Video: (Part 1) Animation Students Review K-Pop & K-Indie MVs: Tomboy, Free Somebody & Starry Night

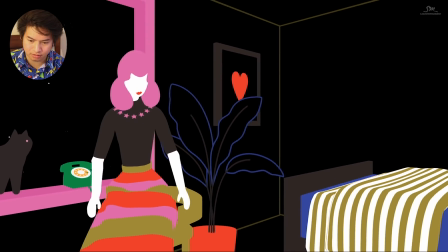I think the colors as well, it makes it look like a lineless art style.
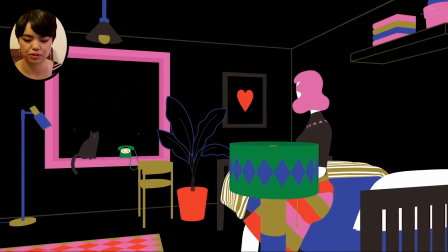I think since they wanted to keep it a very simple style, I think their strength was using some of the analogous colors,
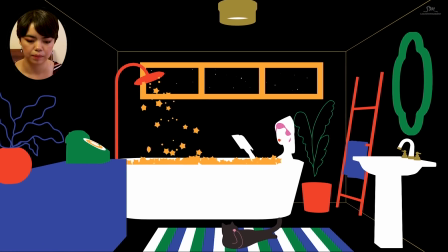and then so using green, blue, but then also having, I don't know,
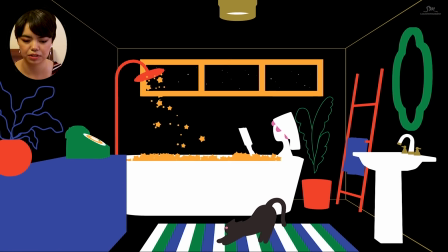it's a very harmonious like color scheme. At the same time, it feels kind of unconventional.
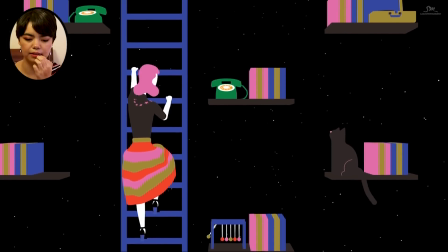I like how they have her going about her daily life. They have him going about his daily life too, in a sort of surreal landscape.
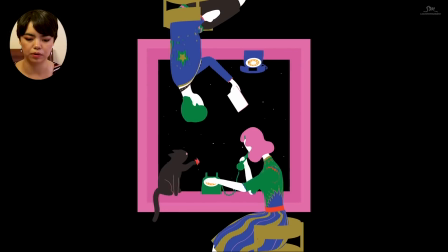So instead of just showing them, because it could be really boring, it could just be them going about their daily routine,
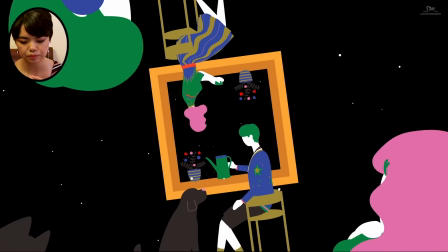like, I don't know, getting coffee or something throughout the day, or at night, since it's about them finding each other at night.
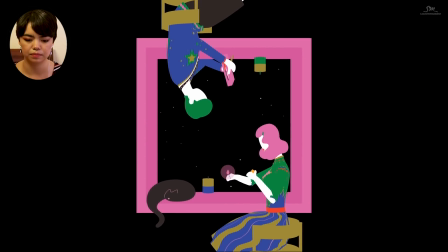And it could just be like a regular room, but instead they're using abstract setups where they're using the same window,
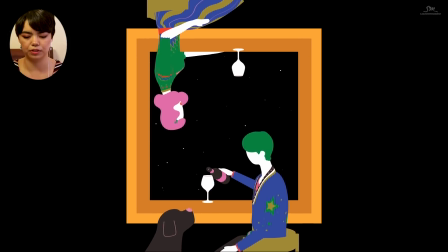and they're clearly in different places, but they're choosing to represent the distance between them by having them on opposite sides,
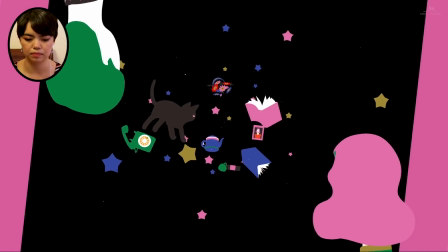upside down. So you know, like, that's clearly not possible, but at the same time, it's more interesting than cutting to her and then cutting to him in different places.
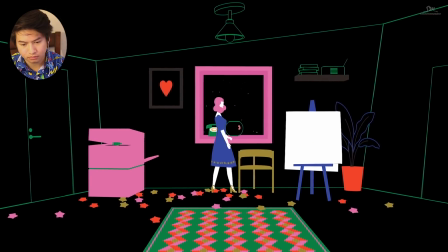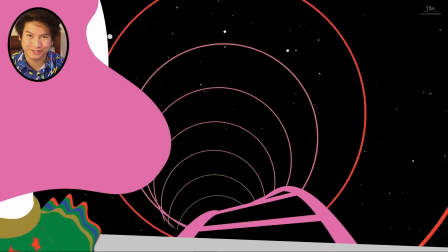That transition though.
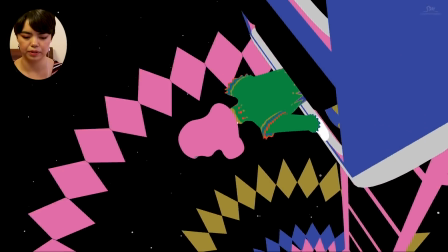I really like this part too, where she's going down the roller coaster, because he takes all the shapes that you've seen in her daily routine,
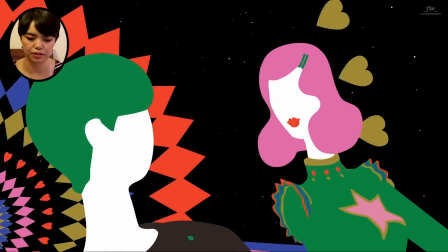but you're making them into patterns, and then you reveal that he's next to her. So it's just taking all the visual cues that you've seen throughout the video,
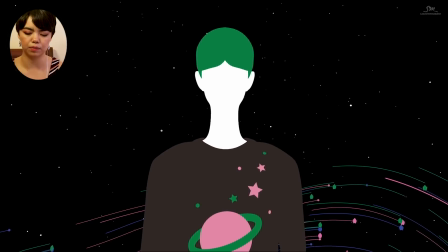and then all the stars that you've seen like from her copy machine, but then putting them in a more exciting setting,
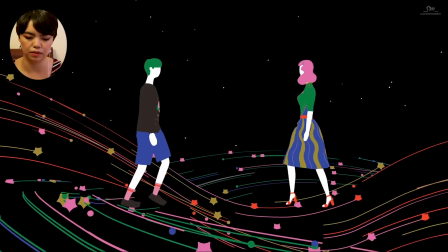so you know that this is the culmination of all of those small feelings that they feel throughout the night.
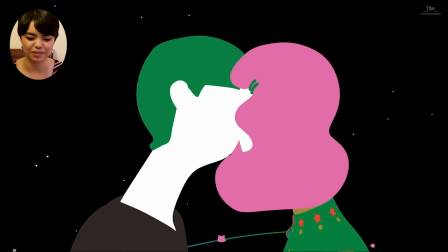Oh.
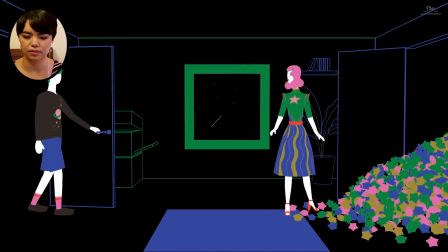And then I think her finding all the stars in the closet is sort of them, I think, realizing all those feelings.
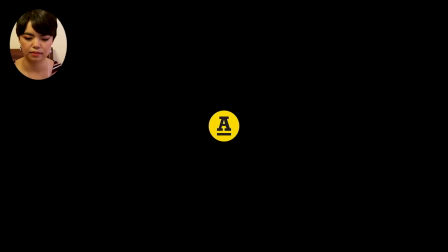Like, it feels like they're finally realizing how much all those moments mean to them, which is pretty cute. Right. So it's pretty simple, but I think it works well. Yeah, it's talking about, like, if I become the dark night, be my star. Will you be my twinkling star across the silent night when everyone's asleep? Be my friend, be my friend. How nice would it be if dreams came true, if I could be with you like the stars that come at the end of a long day, if only I could see you. Yeah. Oh. I think then it's about, I don't know, it's probably about them being friends and then ending up finding each other. Like, all the stars are sort of, like, just visually, all the stars are, like, creeping into their life, like, and they're kind of in denial, so, like, they're going about their daily routine, but they're in this, like, cosmic apartment with everything, like, floating at first, and then he's walking down, like, a galactic staircase, so they're pretending everything's normal, but then she's taking a bath in a bunch of stars, so that shows how they don't quite admit or realize their feelings for each other, how they make each other feel until the very end. Nice. And so would you say this is mainly 2D or mainly 3D animation? This looks like, so a lot of this, there's a lot of compositing happening, but there's also a lot of 3D.
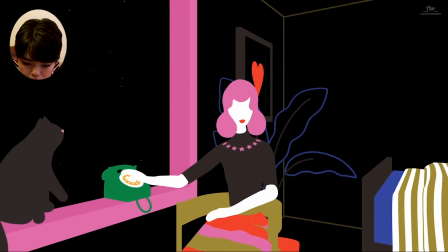So I feel like a lot of it, the figures look like they were modeled are 3D figures.
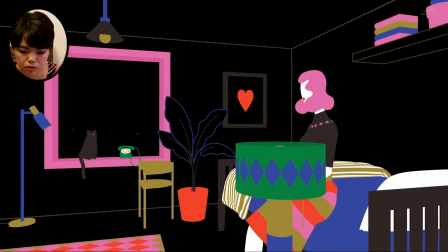There's just too much consistency
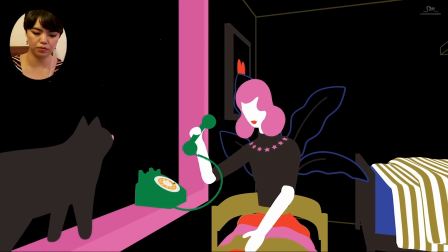like when her arm moves at the when she puts down the phone.
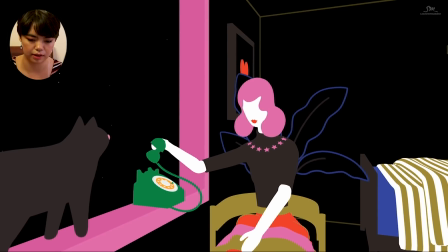Like that's such a hard thing to capture with the silhouette if you're just drawing it 2D.
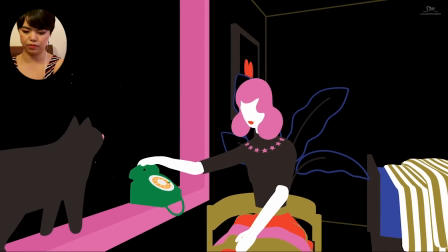The lines are too straight, but at the same time it doesn't look like a paper cutout because of the way that her forearm kind of comes forward.
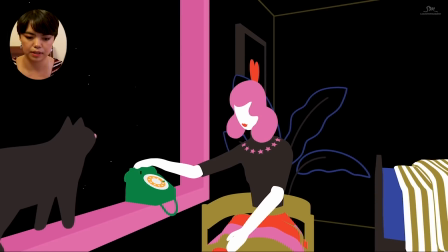So yeah, it looks 3D, but then it looks like they flattened it. I could be totally wrong.
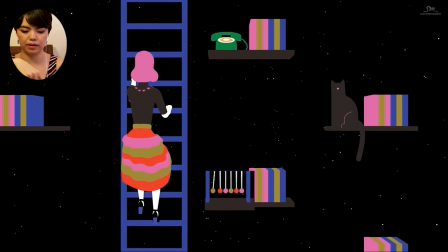There's some things that look 2D, like the little pendulum could be 2D just because it's flat.
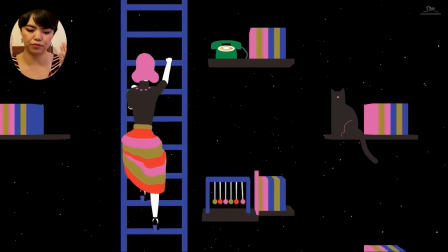Or that could be composite, like they just created flat layers in After Effects and then layered them.
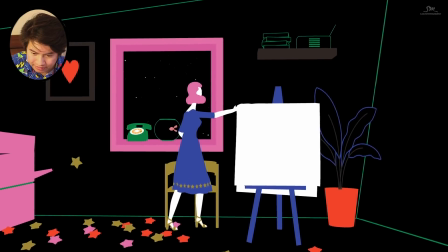The transitions are really clean and nice right here.